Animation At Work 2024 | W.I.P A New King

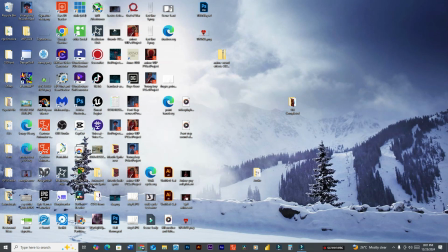0s
So for those who would have seen my submission, how was it done? And what was my train of thought? And I'll be very quick. Now, first thing I needed to do
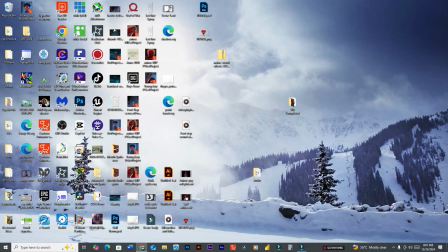14s
was to create some level of suspense leading up to that throne room scene. Now, unfortunately, I only had two characters to work with,
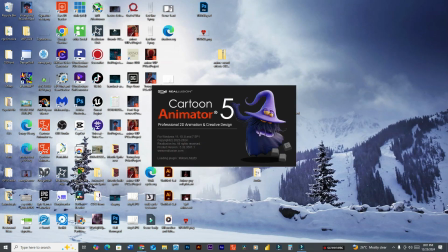26s
and those two characters were front facing characters.
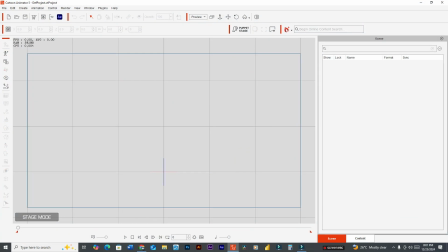31s
So I needed to really sell the story or divert the attention of the viewers to the fact that, wait, there are only two characters front facing in nature. So what I thought of was to do the following.
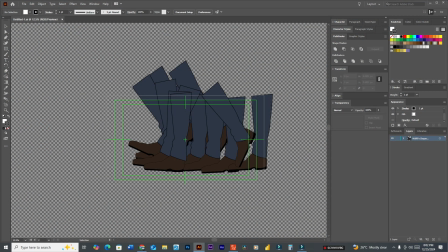48s
Right. So this was the file that I used. I created a sequence of this walking. So
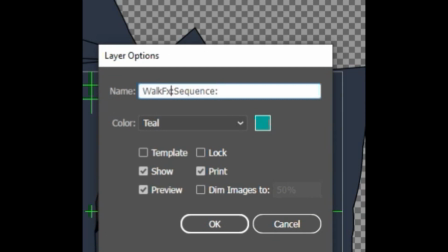60s
here we see walk effects sequence. All right.
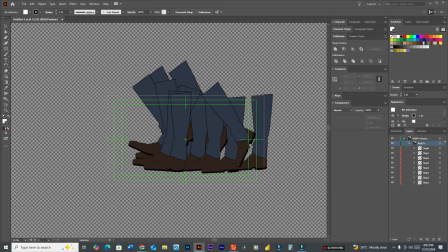65s
And the file is walk effects. And here we have the various foot
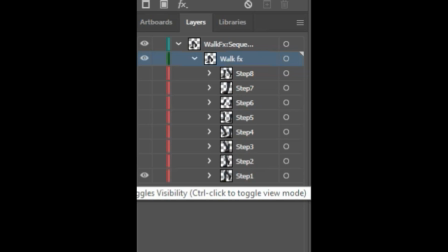74s
poses that created that walking animation. Right?
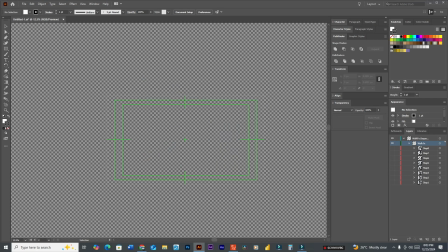81s
Very simple. There was no need to create an entire character to do that.
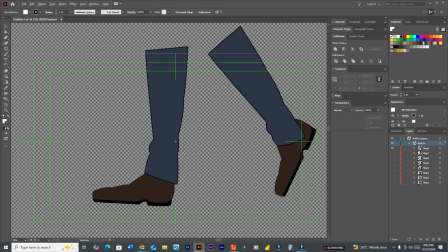88s
With the camera zoomed up, probably this close in Cartoon Animator,
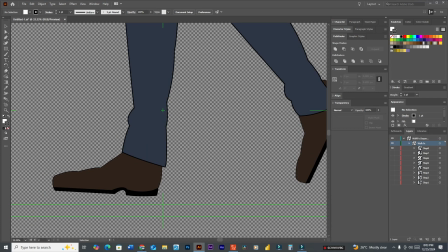94s
your mind tells you that okay, this is a character, but really and truly, it was just feet.
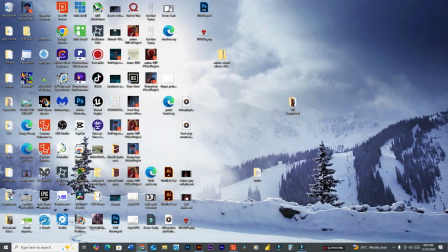102s
Right? So from here, I would have created this walk cycle.
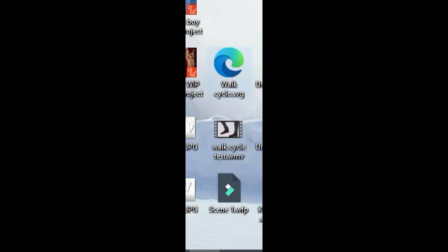107s
This is the SVG file for this walk cycle.
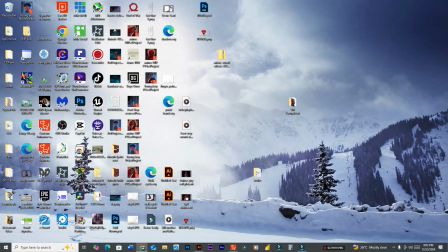111s
I would have imported it into Cartoon Animator and exported a video file.
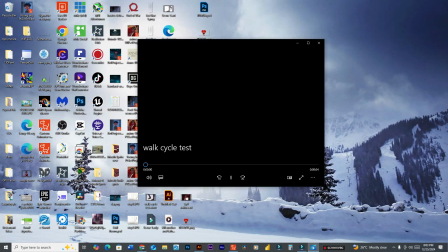118s
Now, it was pretty quick. This is how fast it actually was.
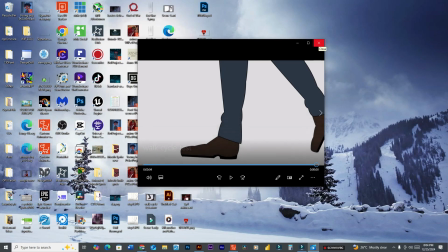126s
And I don't know how to slow it down. If anybody knows how you could slow down some of these sequences in Cartoon Animator, let me know.
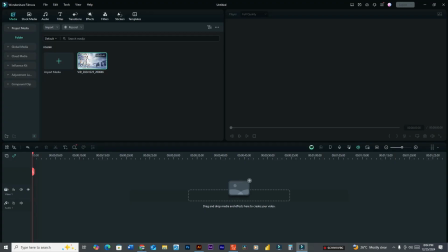134s
But my workaround was, oh yeah, I can't show you that workaround because if I do, I would engage Filmora, and Filmora is actually recording this session. So this is why I failed two times prior to this time recording, right?
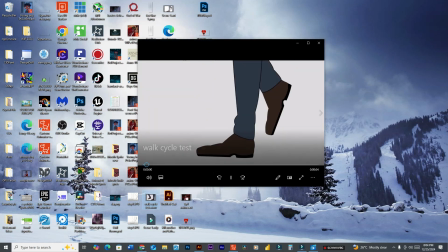152s
But what I did, I would have imported this quick sequence into Filmora,
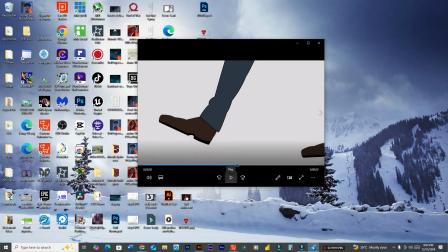158s
and I would have slowed it down by a factor of 0.25, and it created a slower walk cycle.
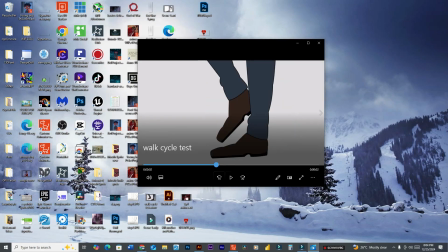167s
I would have added that noise when he touched the floor to create that ambience of walking in a hall.
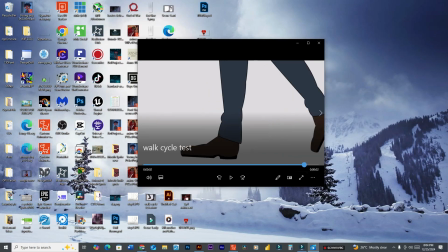174s
Probably later in the video, or I will try to do that separately and add it to this work in progress video.
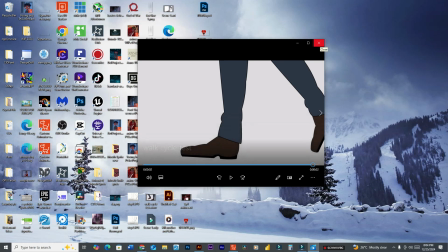181s
But this is what I did, right? So in Filmora, I would have edited this, slowed it down a bit.
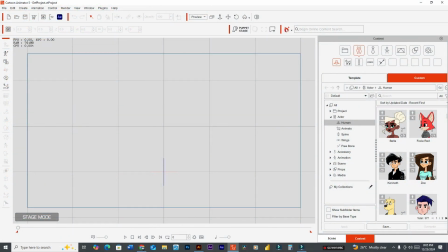189s
So we would have looked at, oh, need to exit this.
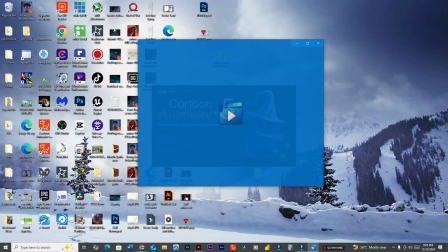194s
So we would have looked at this video, which was actually slowed down.
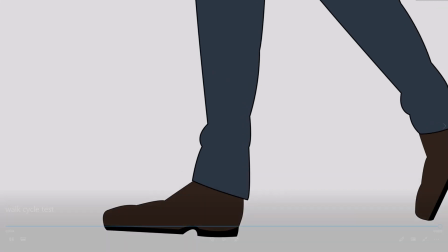202s
And the reason why I did this is because I needed to divert the attention of the viewers.
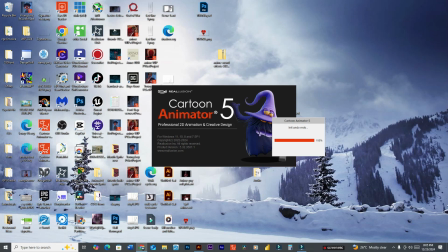209s
And I'll show you why when Cartoon Animator opens. Right?
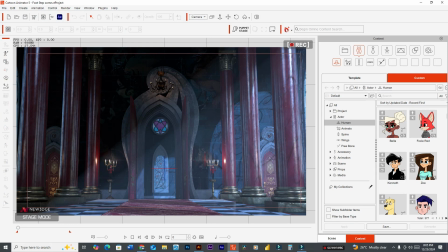214s
So here it is. Now, the character that I have, it's a front-facing character. It's a front-facing character. So to imply or to divert the minds of the
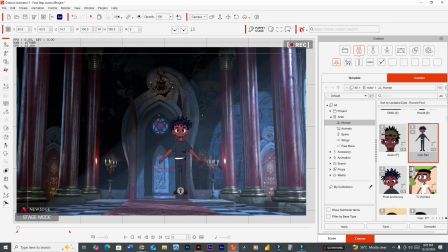229s
viewers that a character is actually walking up the hallway and entering into this door, the video of that walk, that feet or the foot walking down that